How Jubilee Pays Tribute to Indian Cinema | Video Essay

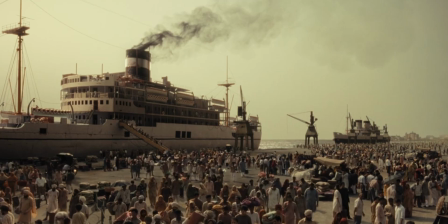Jubilee is the perfect ode to the golden age of Indian cinema, a period beginning mostly after the partition that witnessed the rise of creative
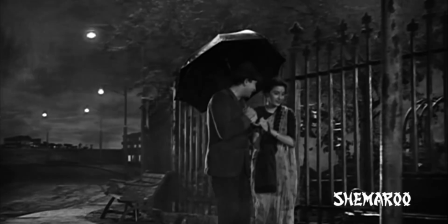visionaries who uplifted the storytelling ethos and brought to life some tear-jerking works of art which reflected a new persona of independent India.
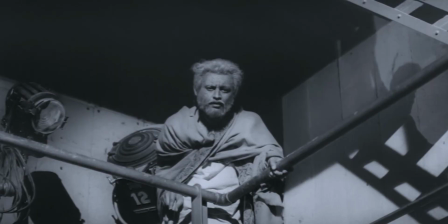Those films have become lessons in film education. That period has been etched as an unforgettable memory.
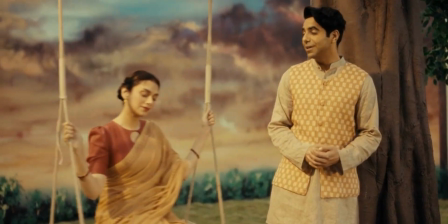And Jubilee does a fantastic job of not just paying tribute to that time,
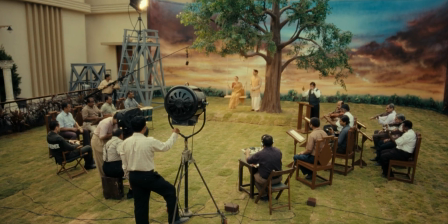but also taking us back to the same surrounding, oozing the magical aura of the golden age.
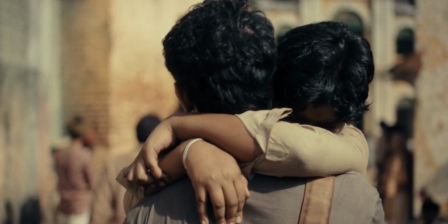And that's exactly what you expect from a story that captures the past.
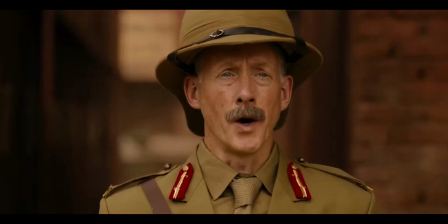You always want the audience to feel transported to that exact moment in time where the story is based.
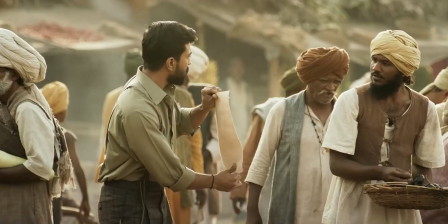You want your narrative to transcend the audience to the same world by turning back the pages of time.
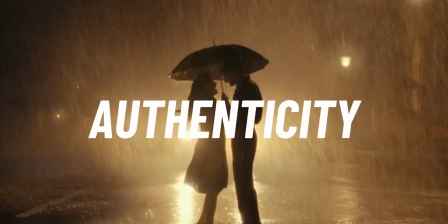And there is only one way to achieve that: authenticity. And how do you achieve authenticity?
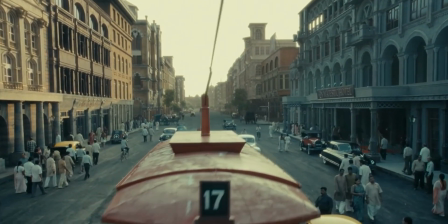Representation. It is how you visually represent the world of your characters.
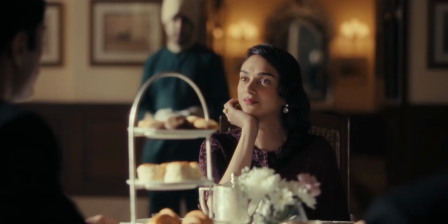Visual representation is how you introduce your audience to the world of your characters where the events take place.
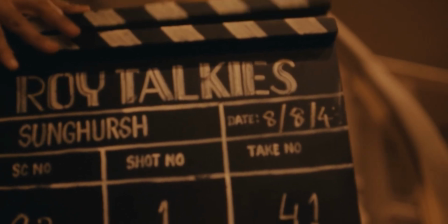And since we are talking about a show representing the golden age of Indian cinema, you have to pay very close attention to everything that the camera will capture.
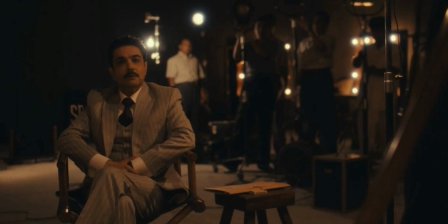You have to make calculated and precise choices of everything that will be in front of the camera.
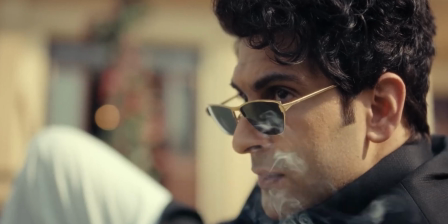And the term that perfectly summarizes this visual representation of a story is mise en scène.
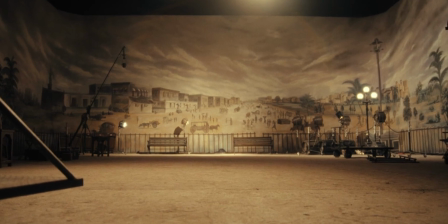Mise en scène is a French word that literally means setting the stage.
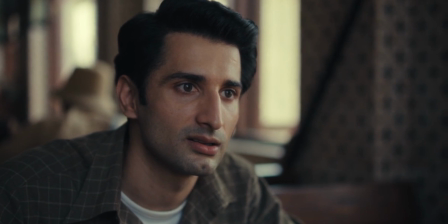When you think about establishing the look and feel of your story, what you are actually talking about is establishing the mise en scène.
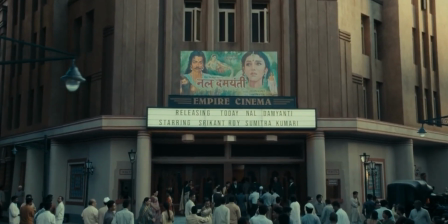That is, everything you see in front of the camera, which includes location or the set design,
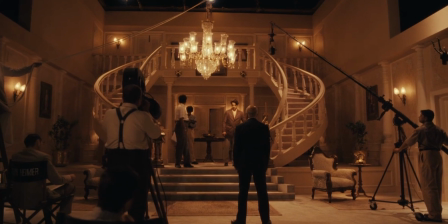placement of the props, position of the actors, which is also called blocking, the lighting, the camera angles,
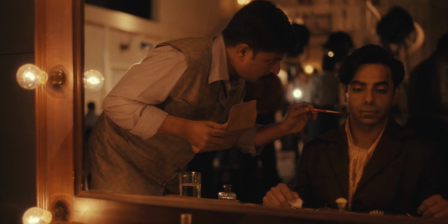the costumes, makeup, and even the background score.
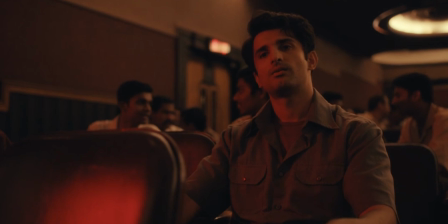All these elements are combined to achieve the atmosphere of your story, which makes the audience feel that they are a part of that same world.
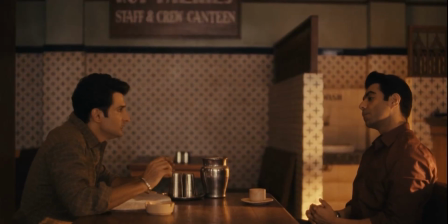And as a storyteller, you also justify the setup of your characters.
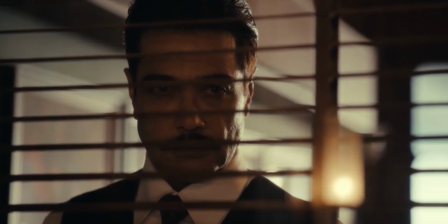In the case of Jubilee, the makers achieve an authentic aesthetic of the show by paying close attention to its mise en scène.
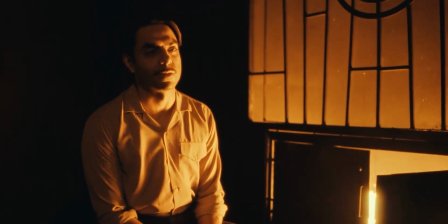And these peculiar creative choices empower the aura of the characters and reflect the depths of their actions.
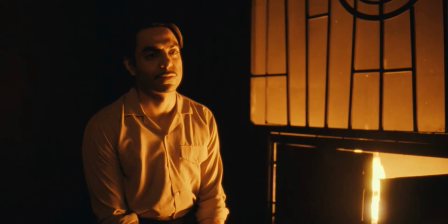Let's take a few examples.
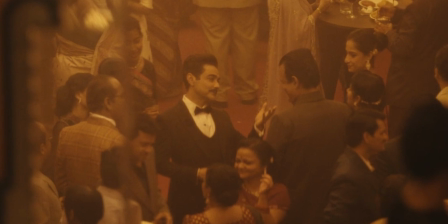Right from the first episode, you will clearly notice how the makers of Jubilee have established a hierarchy between the characters with the help of their costumes.
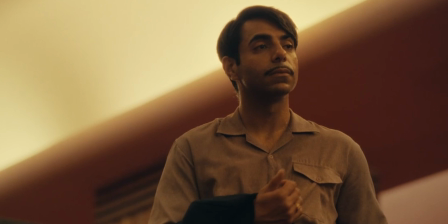Their attire reflects not just their social status, but also their characteristics.
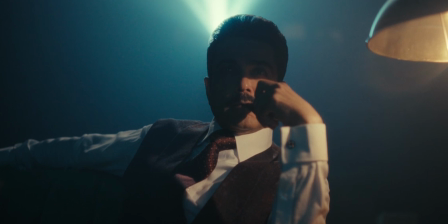But the most interesting way of conveying the meaning behind their actions is by
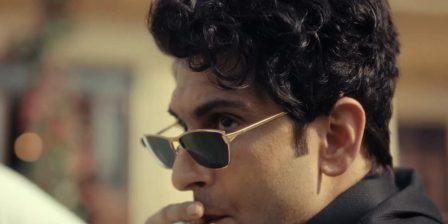attaching the habit of smoking and the use of props for that activity.
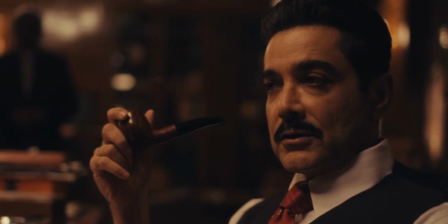Like Shrikant Roy will always light up a cigar to show his mighty stature,
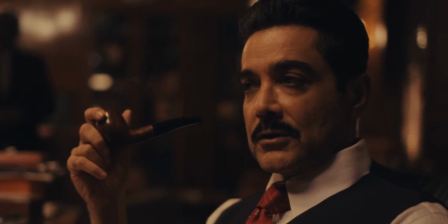pride, and most importantly, exercise control over other characters.
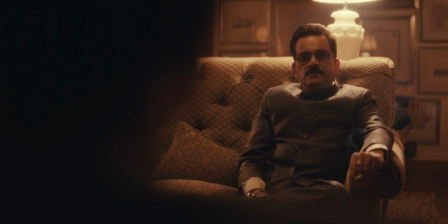And those inferior to him in terms of these aspects will always light a cigarette or a beedi.
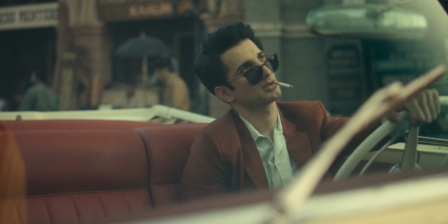The rise of Binod and Jay in the world of cinema is clearly represented by the transition of their smoking devices.
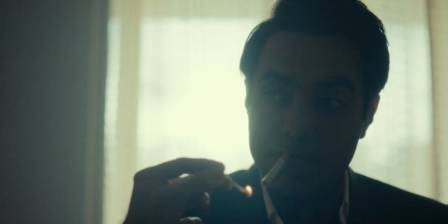And whenever someone else lights up their smoking device, it represents true or false support for their goals.
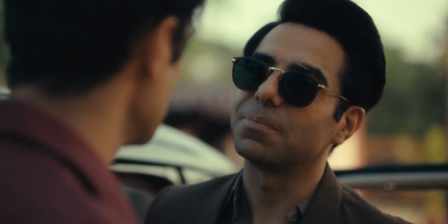I agree that this is a very regular activity, but it ends up becoming an effective method for show don't tell.
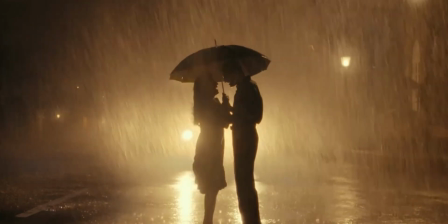Coming to lighting, this series heavily relies on low-key lighting to introduce shadows and contrast,
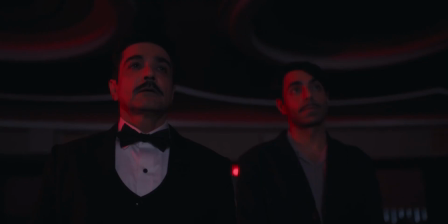not just visually, but metaphorically. For example, in episode 1, when Shrikant orders Binod to bring Sumitra and Jamshed to him,
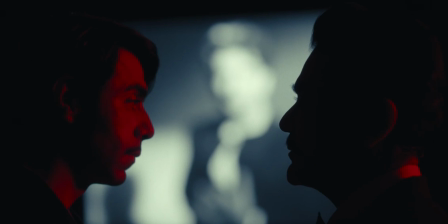you only see the silhouette of Shrikant with a pinch of a red light hitting his shoulder. However, Binod's face is covered all over with the red light, which I think is trying to foreshadow his action of killing Jamshed in this scene.
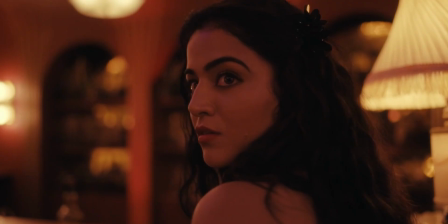In episode 3, when Nilofer tries to seduce Shamsher Walia and they have a moment in the car,
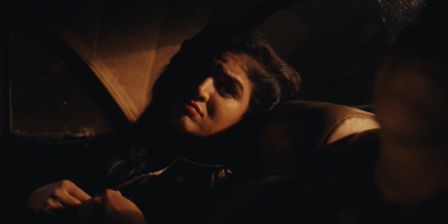you will see how Nilofer's face is half hidden in the dark, which explains her ulterior motives.